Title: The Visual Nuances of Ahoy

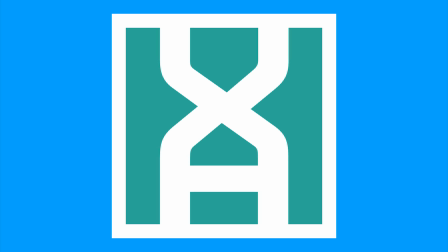Documentary-type videos about video games are absolutely no stranger to YouTube.
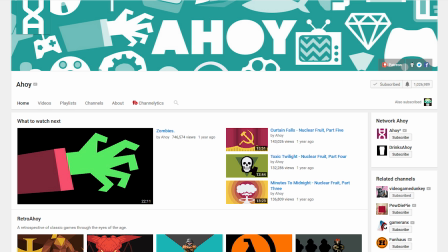However, how many of them can say that they're as informative, insightful, and as visually appealing as Ahoy, or Xbox Ahoy, or Stuart Brown?
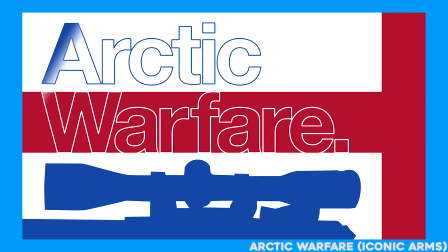I can't help but admire the execution of these videos, because they're such a good example of keep it simple, stupid, for video editing.
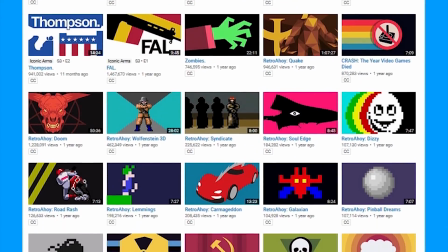Before I get into that, though, I must give a brief overview of Ahoy. For the sake of this video I will be talking about Stewart's contemporary work despite his massive back catalog.
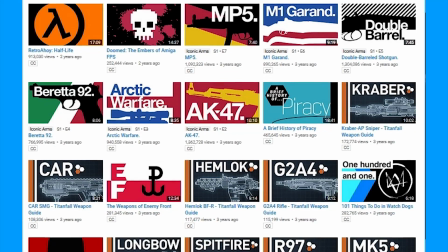The reason for this is because of his emerging large-scale success of his recent work spanning from 2014 to now.
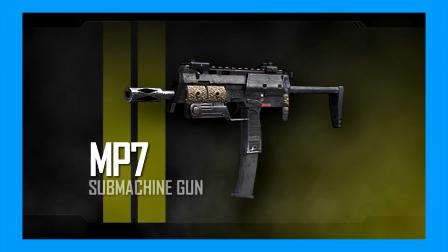There is absolutely nothing wrong with the videos before this, but this video would be horribly disinteresting if I just talked about Call of Duty gun guide videos.
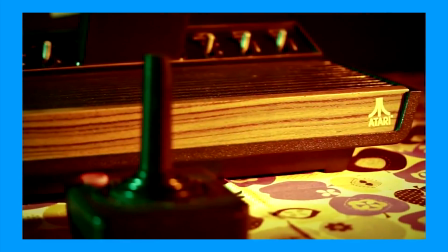There's not really much to read into it unfortunately. And yes, before you comment, I know he re-uploaded a lot of this retro Ahoy series.
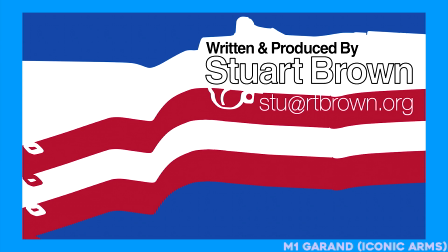I'll be talking about that too. As for the person behind the videos, you really can't say much besides that his name is Stuart Brown and he's from the United Kingdom,
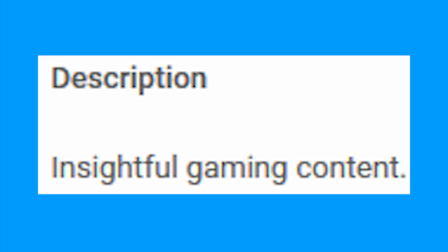and that he makes insightful gaming content. A very accurate and simplistic message for his channel description.
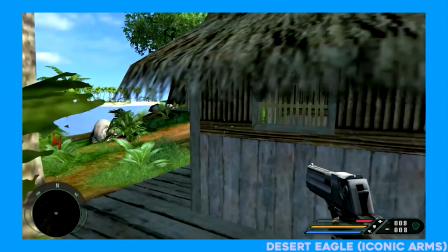Now, the writing is something I'm not going to completely fawn over, because to me, I feel that Stuart's visual style is something that should be focused on more.
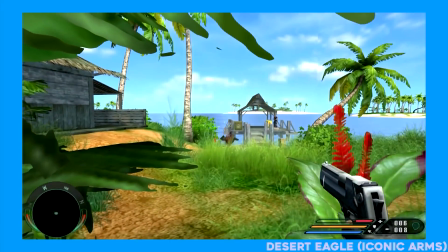Stuart's writing is great, but it's the presentation that gives it the weight.
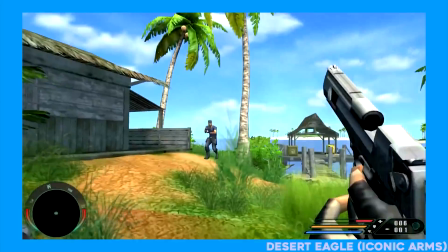Like I said before, Stewart's editing style exhumes the motto of, Keep it simple, stupid, especially in his videos 2014 and now.
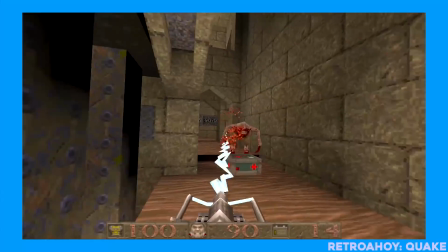Stewart's visuals in his videos are extremely minimalistic but very thematic and appropriate.
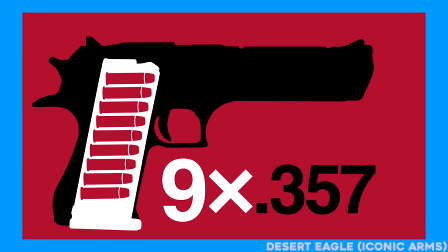For instance, there is no overly complicated and flashy blueprint schematic shown in his iconic ARMS series.
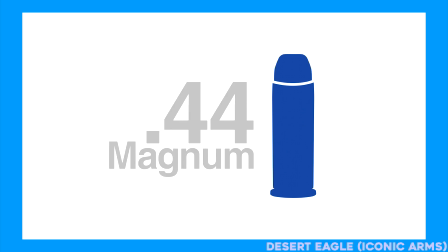Instead, Stewart opts to use silhouettes and shapes against a monochromatic background. This aesthetic choice is not only unique but quite desirable and welcome, him, as it is humble,
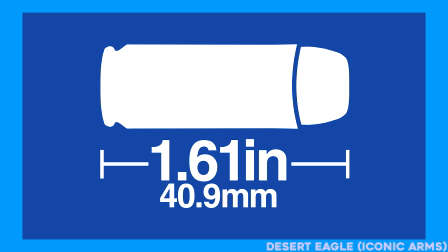and only wishes to visually convey a point instead of trying to seduce you with mind-blowing visuals.
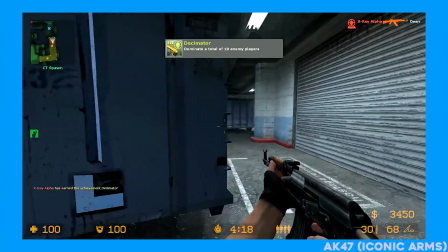Intersplice this with a variety of gameplay footage with many games, and you got a well-crafted video that doesn't insult your intelligence.
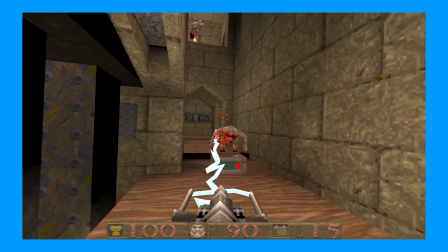One of my favorite series from him is Retro Ahoy, not only because it strays away from his gun-centric content,
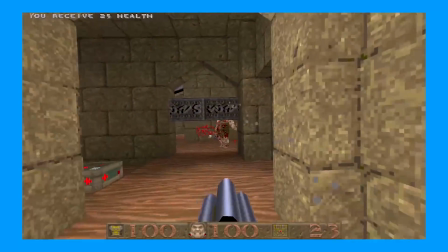but it allows him to shine when presenting thematics and references in his visuals.
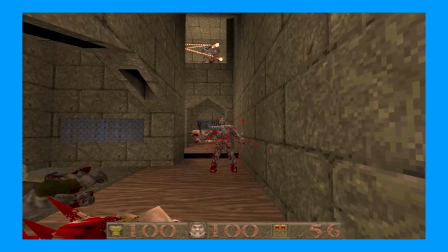For instance, it seems every Retro Ahoy video that he does seems to have a variation of his logo that coincides with the style of the game he's talking about.
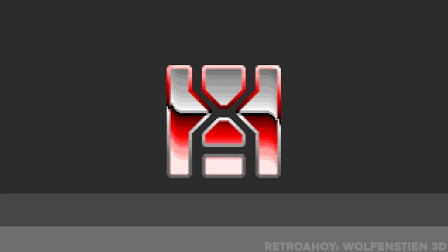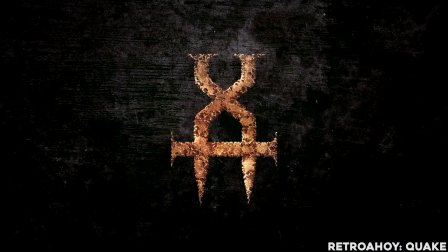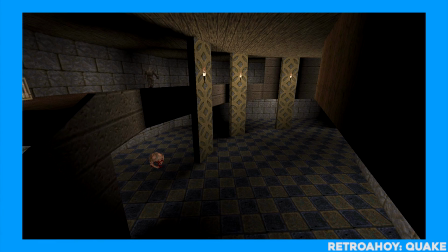I really love when creators do this specifically when they talk about media. They take the aesthetics of the game and blend it into their own video. Ahoy doesn't seem to sacrifice any of this identity while doing it, though.
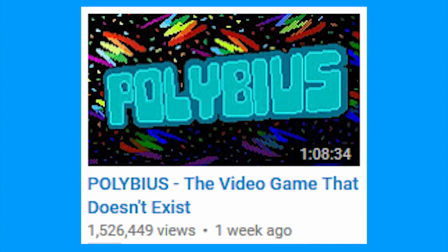His most recent video, as of uploading this video, is about Polybius and is probably the best video on the subject at this point.
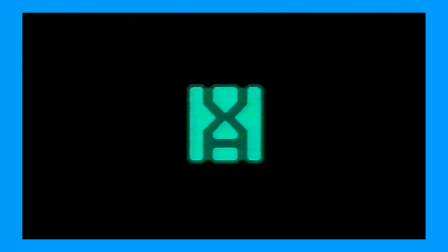Not only is it as long as a feature-length documentary, it brings the production value way up with the visuals and attention to mood setting.
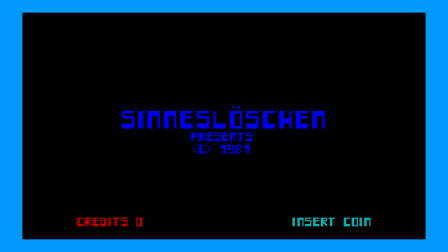If you know the source material, you know Polybius is shrouded in mystery and speculation.
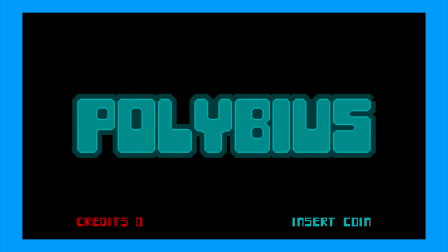Stewart made a great choice with the presentation in this video and it shows that he is above the curve compared to his peers.
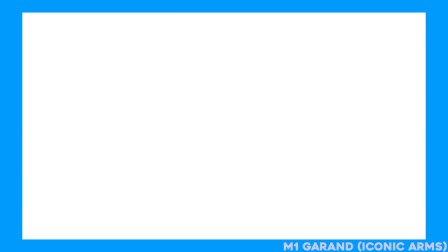Suffice to say, I heavily recommend this video just for its atmosphere. Something I'd like to note about Ahoy's videos is the great colors and the motion graphics.
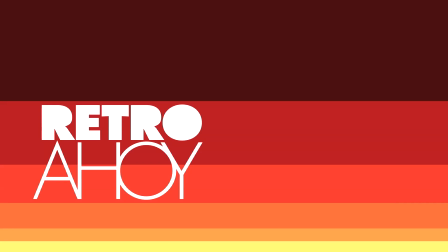I may be the only one who noticed this, but I feel like the style is so reminiscent of old Atari boxes.
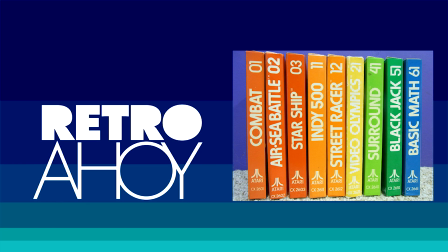It just reminds me a lot of the late 70s graphic design, with a modern edge to it.
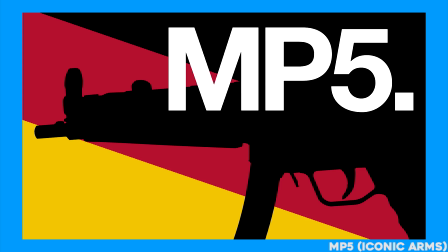There's a deliberate use of colors. Stewart seems to understand very well how they can work thematically with each other.
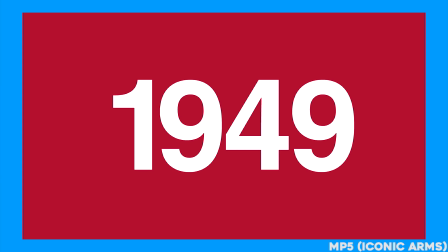Like I said before, he doesn't try to have mind-blowing visuals and motion graphics. This is because Stewart's focus may be on better pacing.
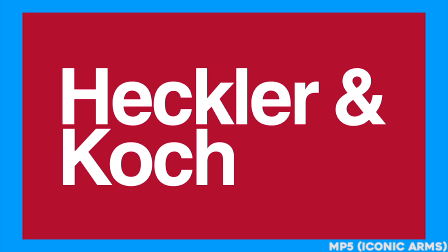It's not over cumbersome in its execution, and that's fine.
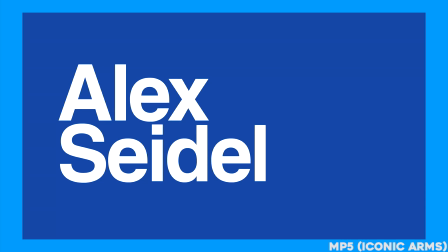There are minimal fancy transitions that insult your intelligence and take away focus from the video, something that I am even guilty of trying to do.
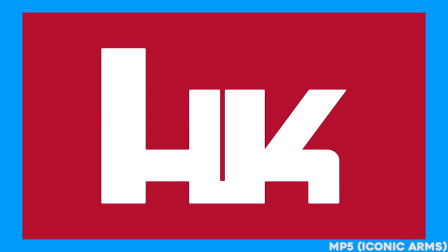I know I've mentioned this quite a bit about his editing, and we all know his videos are great visually. I feel many should take notes from Stuart.
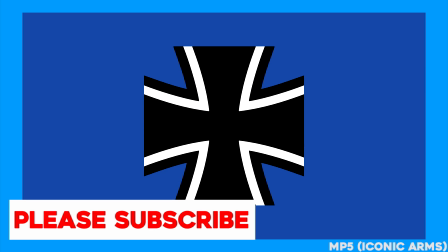Mind you, I'm not saying you should copy his style, but take notes on the nuance of Ahoy's editing. I've become extremely critical of editing on YouTube, including my own and others.